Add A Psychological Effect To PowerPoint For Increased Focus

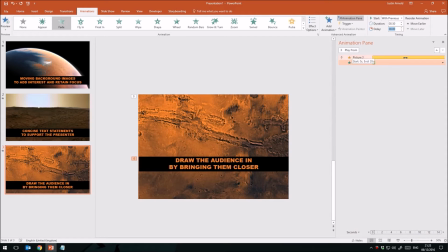(4:10)
My long animation lasts 20 seconds. I'm going to put a delay of about 10 seconds on the text, and I'm going to make that last a little bit longer as well. Duration, I'd like that to come in at around 2.5 seconds.
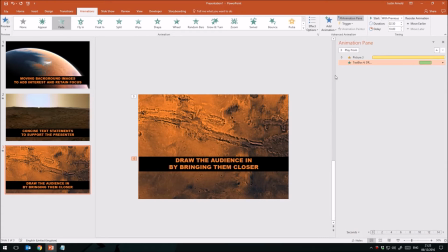(4:25)
So what I've got here now is an animation which occurs with a background image,
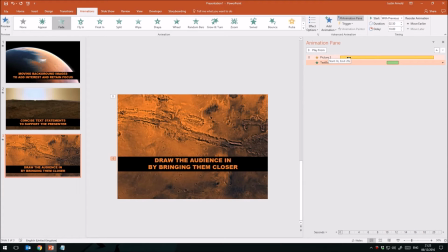(4:31)
which occurs immediately the slide appears and lasts 20 seconds. So it's a very slow, gentle zooming in on this particular image. After 10 seconds, this text will automatically appear.
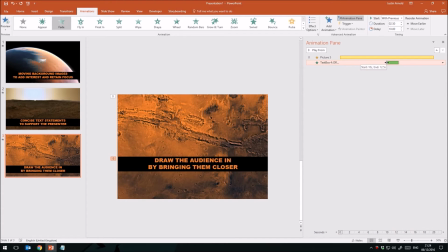(4:46)
I won't have to click on anything. That will automatically appear, and it will take about 2.5 seconds for it to actually become completely visible, and then it will simply remain until we get to the end of the slide.
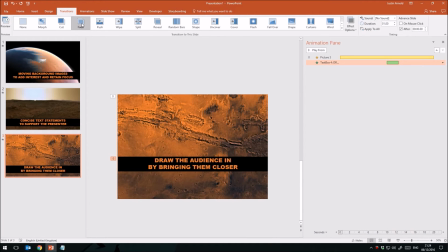(4:59)
Now I've also put some transitions in here. I've put this fade in here, and I can apply that to all. In fact, what I'd like to do is slow that transition down a little. I'm going to put that at 1.5 seconds and apply it to all.
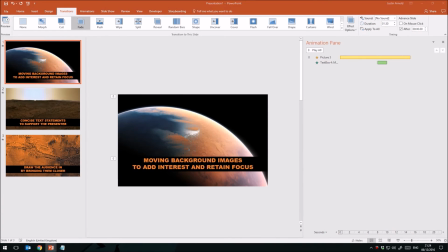(5:16)
So now if we have a little look at the presentation, if I hit F5, so we have a nice gentle
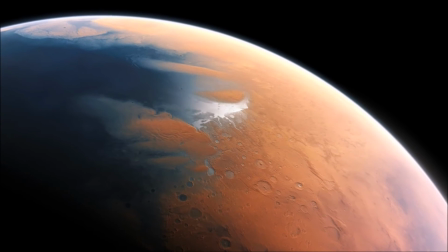(5:23)
transition at the beginning of the first slide, then we're gently zooming in. The trick is to make sure that it is quite slow and gentle.
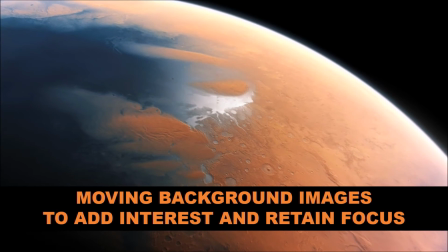(5:30)
You're not trying to fly the audience forwards to look at a specific spot. You're just gradually drawing them in,
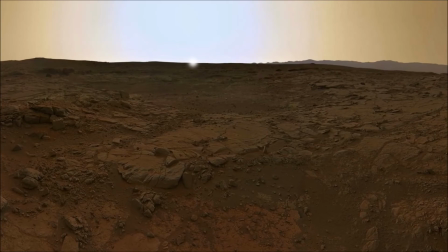(5:37)
and that slight pause between each slide just gives them a little moment to sort of rest for a moment before they're driven forwards again.
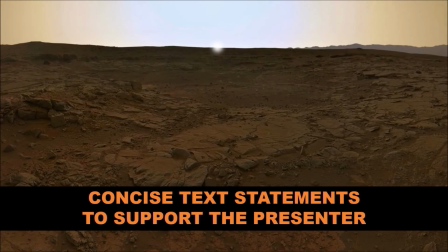(5:45)
But psychologically, this enlarging of an image, this zooming in,
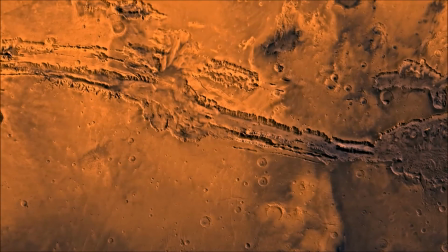(5:50)
it psychologically makes the audience feel as though they are actually moving into the image, and therefore they're more interested in it.
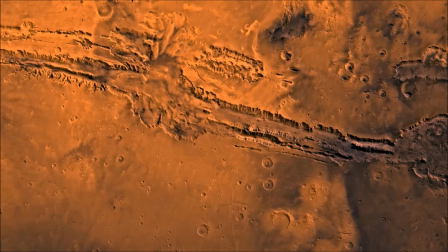(5:59)
They're starting to look more closely at it,
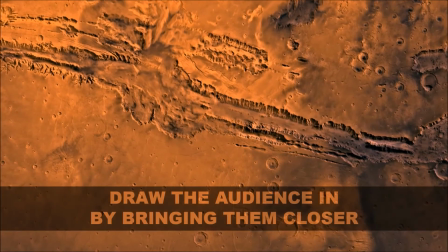(6:01)
and it is a very effective way of getting their attention and of retaining their attention in a presentation.
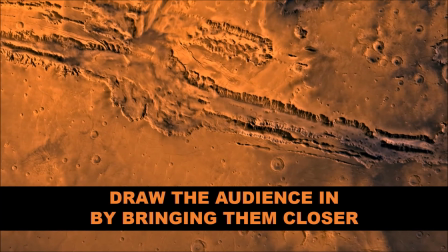(6:09)
It's a simple technique, but it's very, very effective.
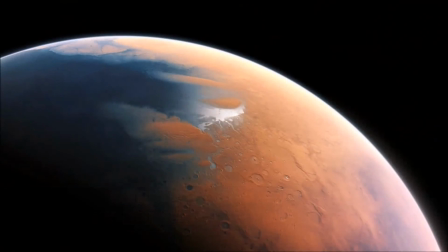(6:12)
And if used in combination with this tip of just using a few key words,
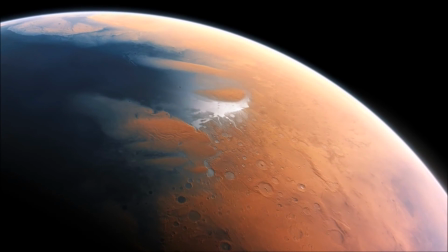(6:18)
so not littering the whole screen with tons and tons of sentences, just keeping it succinct, just keeping it to a simple phrase,
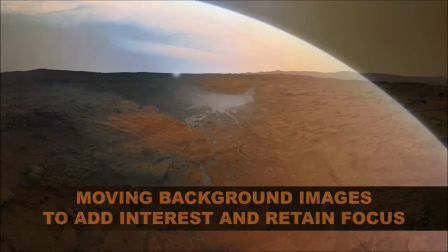(6:27)
a few words, no more than what I've got on the screen right now. This is using PowerPoint as a way of presenting, or helping you to present something,
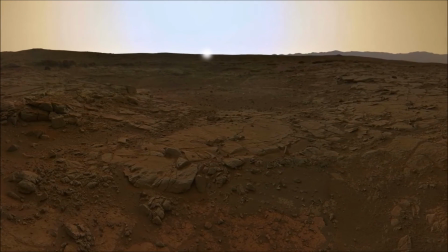(6:36)
rather than for the PowerPoint presentation to take center stage and for you to simply be the monkey on the side that presses the buttons.
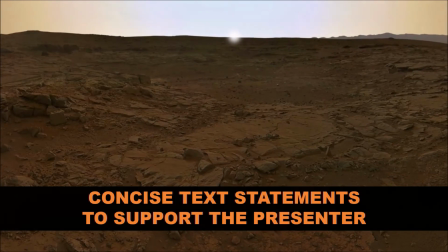(6:44)
I hope you found this interesting and of value. If you did, please do give this video a quick thumbs up before you go.
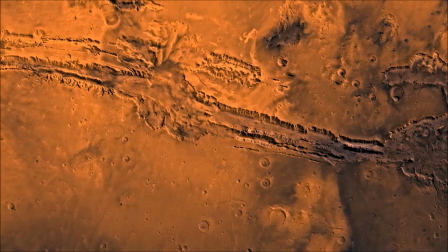(6:50)
And if you haven't already subscribed, please do so.
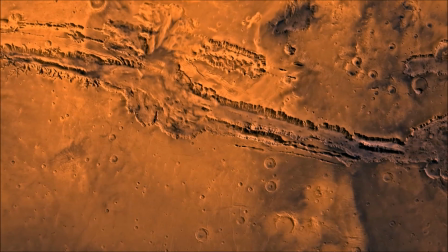(6:53)
And then you'll be first to know when new tutorials like this are published, so that you're first to benefit from these tips and techniques.
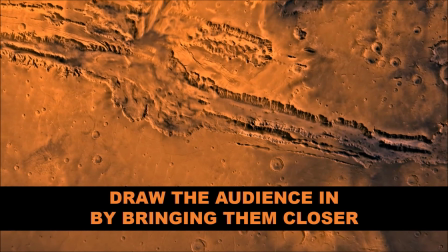(7:02)
Thank you very much indeed for watching. Any comments or questions, please leave them below. And I look forward to seeing you in the next video.
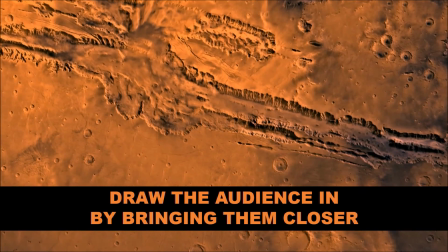(7:08)
Bye for now.